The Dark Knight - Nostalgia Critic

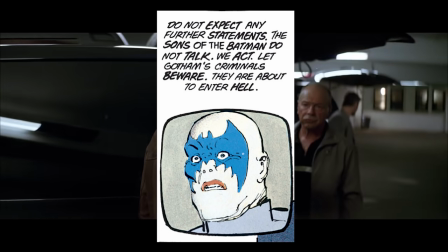249s
No, these are other vigilantes who want to help, one of the many elements taken from the comics. But the real Batman shows up and... I don't know, it doesn't look that much better. I know I mocked before how silly the suit looks, but in this one, I think it shows the most.
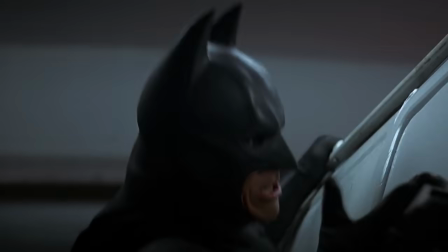264s
I mean, come on. He looks funny. It's not bad all the time, but when they don't know how to shoot him, they really don't know how to shoot him.
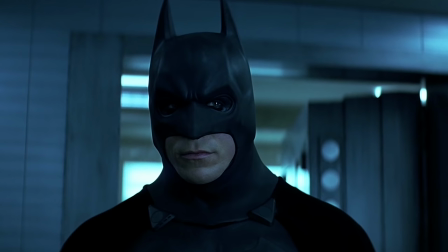272s
If I was Gordon, I'd be like, several of these banks were robbed by a man in clown makeup who's ironically not as funny as DON'T LOOK AT ME, I'M GONNA PEE MY PANTS!
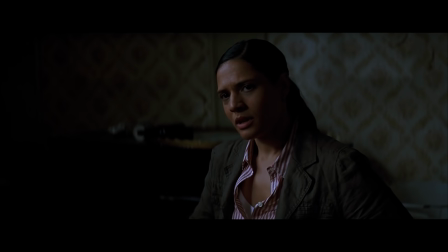285s
The costume does get an upgrade later, which isn't great, but I can at least look at him without thinking garage sale cosplay.
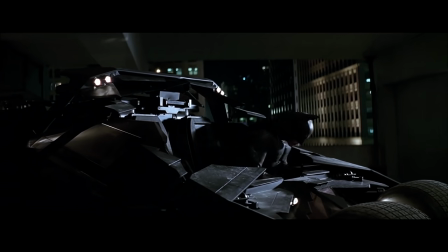292s
And how about those vocals?
What's the difference between you and me? I'm not wearing hockey pants.
I am doing my best Patty and Selma voice, though. Meh! Meh! We're introduced to District Attorney Harvey Dent, played by Aaron Eckhart.
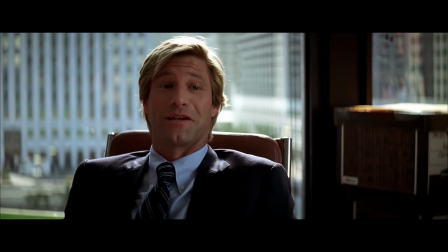307s
And I'm not gonna lie, his intro made me wonder if critics were wrong when I saw this movie.
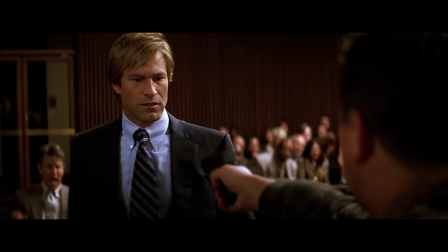313s I'll show you hostile!
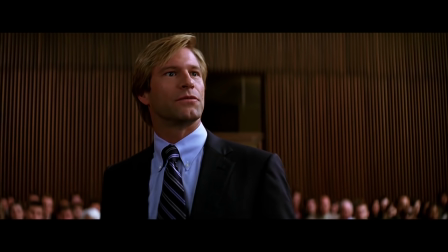316s Get him out of here. It's your honor, I'm not done.
I find you guilty of being a badass mother! Harvey! Harvey! Harvey!
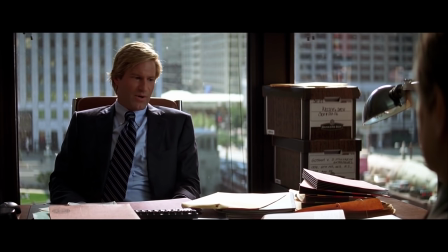328s
Even for a comic book movie, that was uncomfortably dumb, but it does get back on track pretty fast, as this film just as easily could have been called Gotham City,
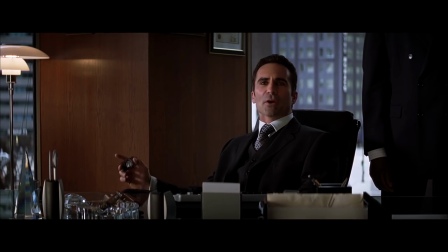336s
because a surprisingly good chunk of it is showing people working behind the scenes trying to take down the mob,
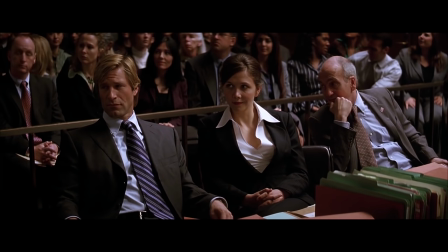342s
using clever legal action. And it's legitimately interesting to watch!
In a RICO case, if you can charge one of the conspirators with a felony, you can charge...
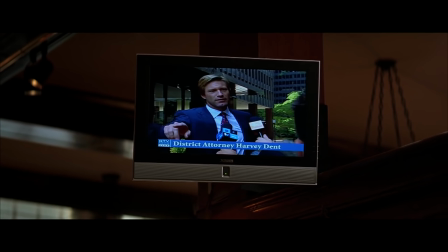349s
Try to follow him with it, that's great. The movie cleverly utilizes the slow burn, and building up to the Joker and why the mob would turn to him.
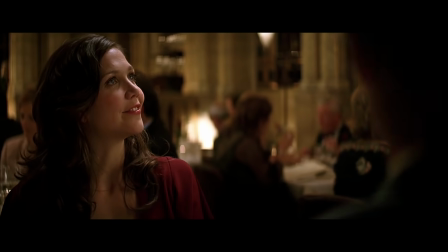356s
Bruce even takes a liking to Dent, and it's not at all because he's dating his ex, Rachel. Played this time by Maggie Gyllenthal.
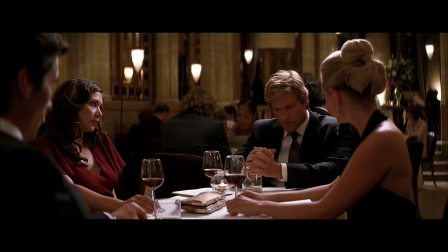362s When their enemies were at the gates, the Romans would suspend democracy and appoint one man to protect the city. Before the League of Shadows took them down.
Oh yeah, that's canon.
You either die a hero, or you live long enough to see yourself become the villain.
Painfully poignant, yet poignantly painful.
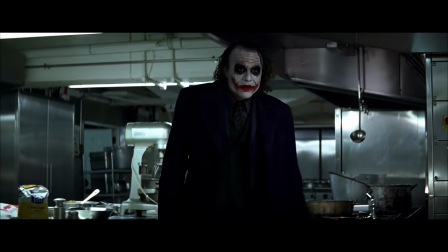379s
While the mob scrambles to figure out how to keep their money safe from Dent, And the Joker, fresh off of robbing them, says for half the money he can help them out.
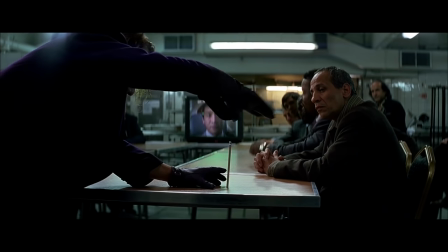387s
But not before a magic trick.
I'm gonna make this pencil disappear.
I've seen this trick before. It's in his eye.
It's simple. We, uh, kill the Batman.
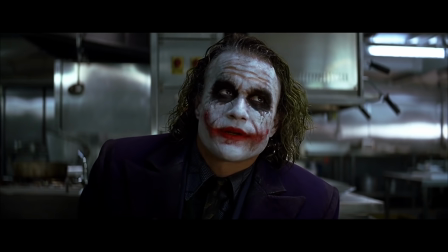400s
I have an army of pencils ready to take him down. I know I'm preaching to the choir, but Ledger really does dominate every scene he's in.
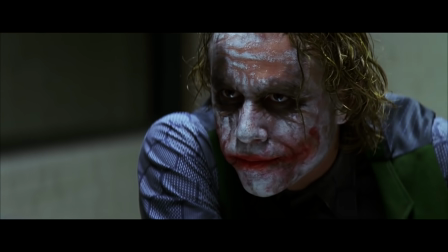408s
So many of these weird voices and tics so easily could have backfired, but it adds to the believability that he's intelligent, yet clearly crazy.
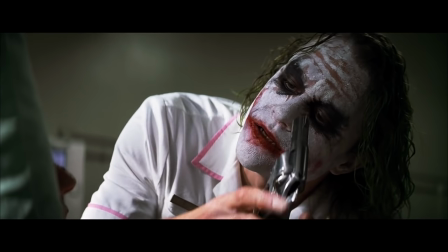417s
Any time he puts his life on the line, I totally believe he'd be okay with dying, because he'd be doing what he loves, and he'd probably see it as funny in the end.
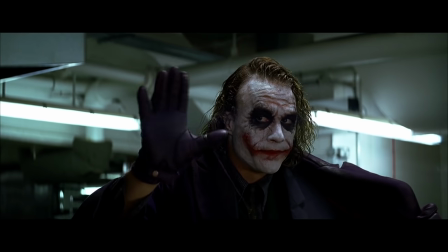426s
Speaking of which, the dude is funny.
You think you could steal from us and just walk away? Yeah.
It's not even that clever a line, yet he made it hilarious. Speaking of hilarious, this is another scene where the Batman costume just cracks me up.
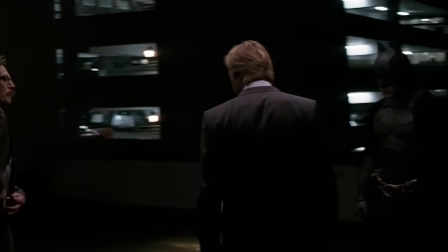439s
Harvey calls him with the bat signal, and he just stands there while Harvey and Gordon talk.
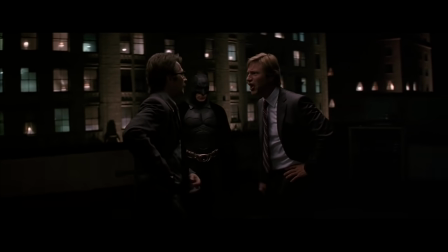444s You're sitting down there with scum like Wurtz and Ramirez, and you're talking...
Oh yeah, Gordon.
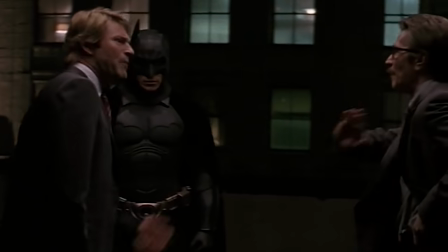449s
God, this makes me laugh. He's like a kid waiting for Mom and Dad to look at his drawing.
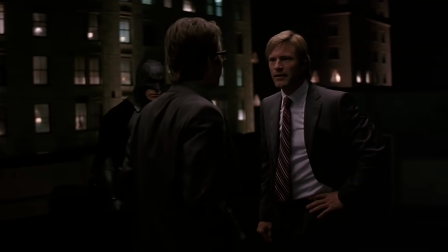455s
I drew a picture of a rainbow. It's all black. Green Lantern thought it looked pretty.
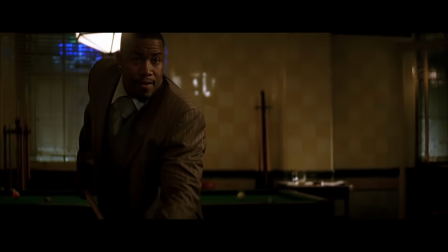464s
Meanwhile, we see one of the mobsters, played by Michael J. White, just does not have the best luck with clowns.
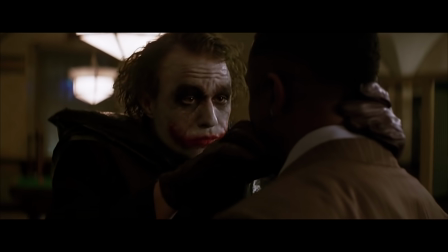469s You wanna know how I got these scars?
Oh, God, not another Joker impression.
Mommy gets the kitchen knife to defend herself. He doesn't like that.
The Joker changes his backstory constantly, once again a clever holdover from the comic. But I think what makes them especially creepy is he tells them like they really happened.
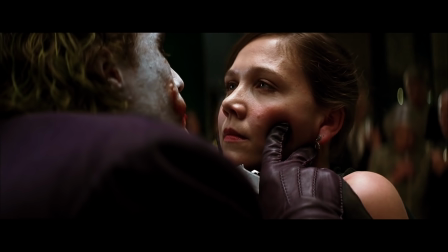487s
Any of these could have been the actual story, and you would believe it because he's so dedicated to convincing his victims it's real.
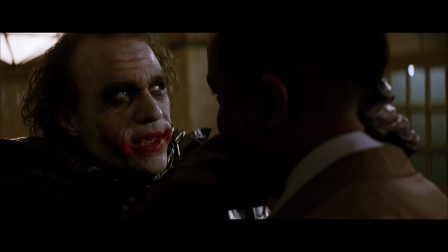494s
He probably would slip in the real story just for his own personal laugh.